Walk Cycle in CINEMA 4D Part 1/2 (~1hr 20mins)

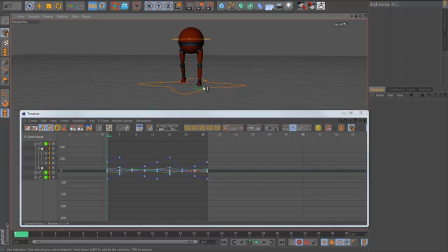[28:40]
And that means that as I select objects in the, actually it was already on apparently, as I select objects in the scene, you'll see that they come up in the timeline here. I'm going to give myself a bit more room by dragging this over so I can kind of see the names of the controllers.
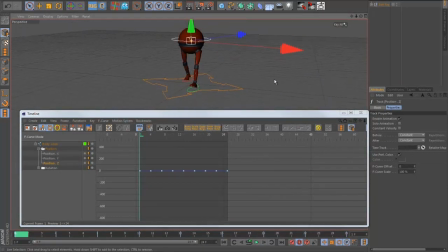[28:59]
So the first thing I'm going to do is I'm going to start splining the body controller, because that's, if I press play, that's linear at the moment, so we're getting a fairly hard hit on either side. And if I look at the curves, you can actually see,
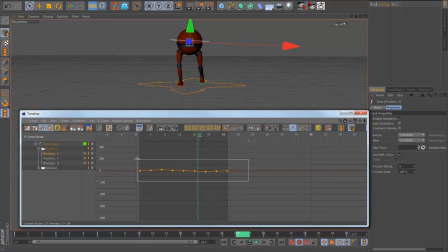[29:12]
if I press go to the position X one here, if I select them all and press S, it'll kind of frame up on that. And you can kind of see why it looks so mechanical, because the curve is just kind of hitting, kind of dunk, and then another one here, bunk, and back again.
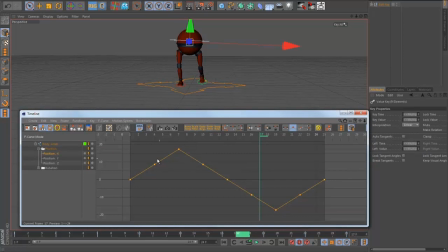[29:28]
So it's a very hard transition. You know, there's no what they call ease in or out in traditional animation terms. One thing I like to do as well when I'm doing this, I'm actually going to do it for all the controllers. I'm going to double click on this selection object again to select them all.
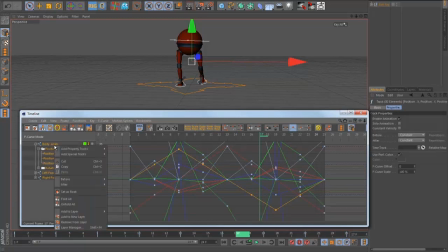[29:41]
What I tend to do is I select them like that and I right click and go set the before after to repeat before, and the after behavior to repeat after. I also, there's an option now in OR13 called repetitions, which I actually don't like.
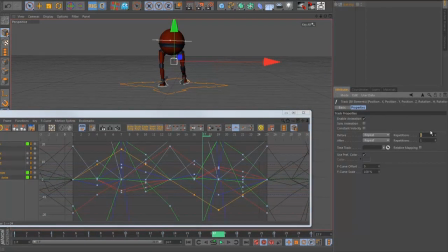[29:58]
I wish this was just defaulted to infinity as it used to do, but anyway, what I'm going to do is I'm going to set this up to like something really high, like 111 or something. That's just so that it'll keep looping. So if I extend the timeline, just to show you, if I give this more frames, the animation will keep cycling.
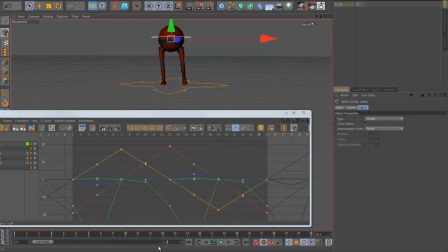[30:18]
It'll keep looping. The other reason I do it is so that I can sort of see how the curves look.
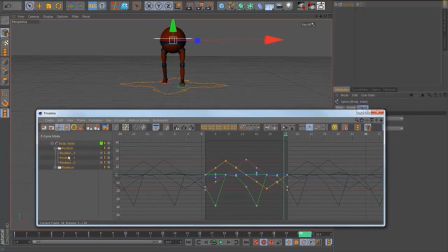[30:23]
If I zoom out now, if I select, it's pretty hard to see when I've got everything selected, but if I just select one key, say, you can actually see this kind of black line. That's kind of showing how the curve is translating into the next one. And that's kind of important when I start splining it.
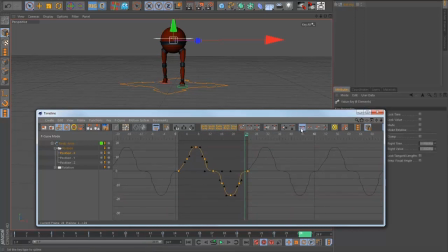[30:39]
So if I grab these keys and just select this option here, spline, you can actually see that the curves end up a little bit of a mess. So I'm going to start cleaning them up. There's a few ways you can do it, but I'm going to hit this auto tangent function,
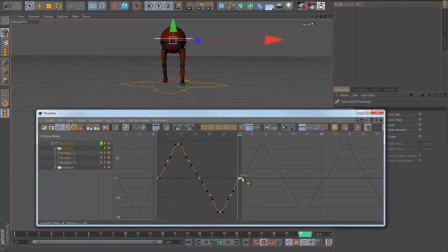[30:54]
which sort of works, but you'll notice that if you look at you can see it really clearly when you look at these curves. You can see this kind of kink in the curve as it kind of joins again. That's because the last curve here is the last key is flat. So what I usually do is I select the first one and the last one, and I grab this handle and I angle them.
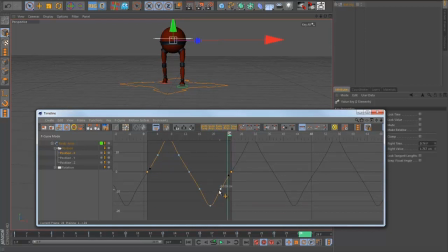[31:13]
It'll do both of them that way. And I just try and make sure that it's getting kind of a smoother path through that curve.
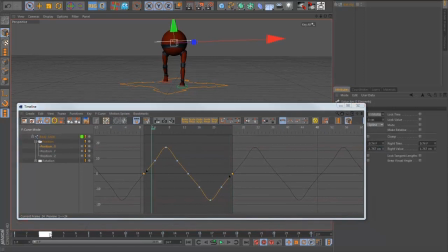[31:20]
The other thing I usually do, if you'll notice, it's kind of hitting, if I look at the viewport here, it's kind of going to make that widget a bit smaller for the move tool. But you notice as it gets to each one, it's a very linear transition.
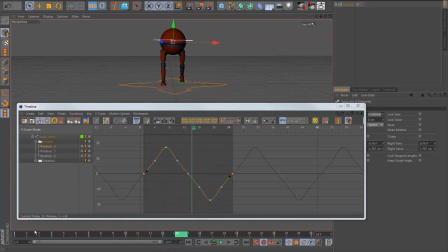[31:38]
Even though I've splined the curve, there's a little bit of softness there. It's still kind of a fairly mechanical thing. What I like to do is actually make these keys and these keys a little bit more like this one, and there's a few ways you can do that. But I've got this little script again called scale keys, which you can find on my website again. I'm going to select those ones, and I'm going to hold control.
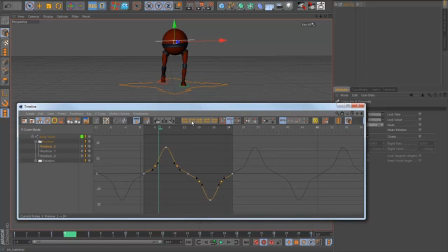[31:57]
I'm going to hold shift, which will go the opposite way. That is control actually. And I'm pressing it a few times. And basically, what it's doing is it's increasing that value, so it's making those keys. I'm going to tweak this curve now to kind of clean it up a little bit. So it's making these ones a little bit more like that.
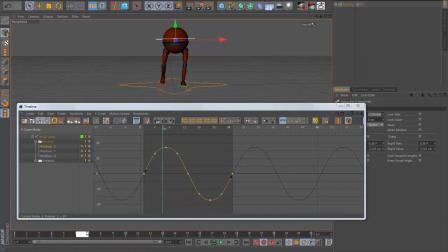[32:15]
So it means it's going to kind of go out to that position a little bit earlier, kind of hold that, and then kind of come back. And it's going to go through the middle. I'm going to just this tangent and make it nice and clean. So it's a pretty subtle difference, but it means that rather than just kind of going out and back in a very mechanical way, it's kind of favoring this key.
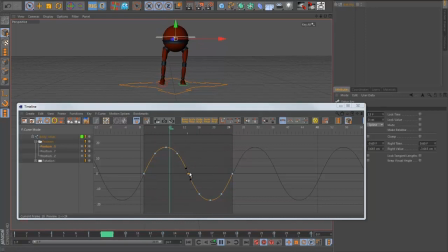[32:35]
It's kind of going out, staying in this area, going back through this part quickly, and then coming back. And that's kind of shows inertia. You know, in real life, we never actually kind of hit something and come back unless there's something physical that we interact with, like a wall or the ground or something.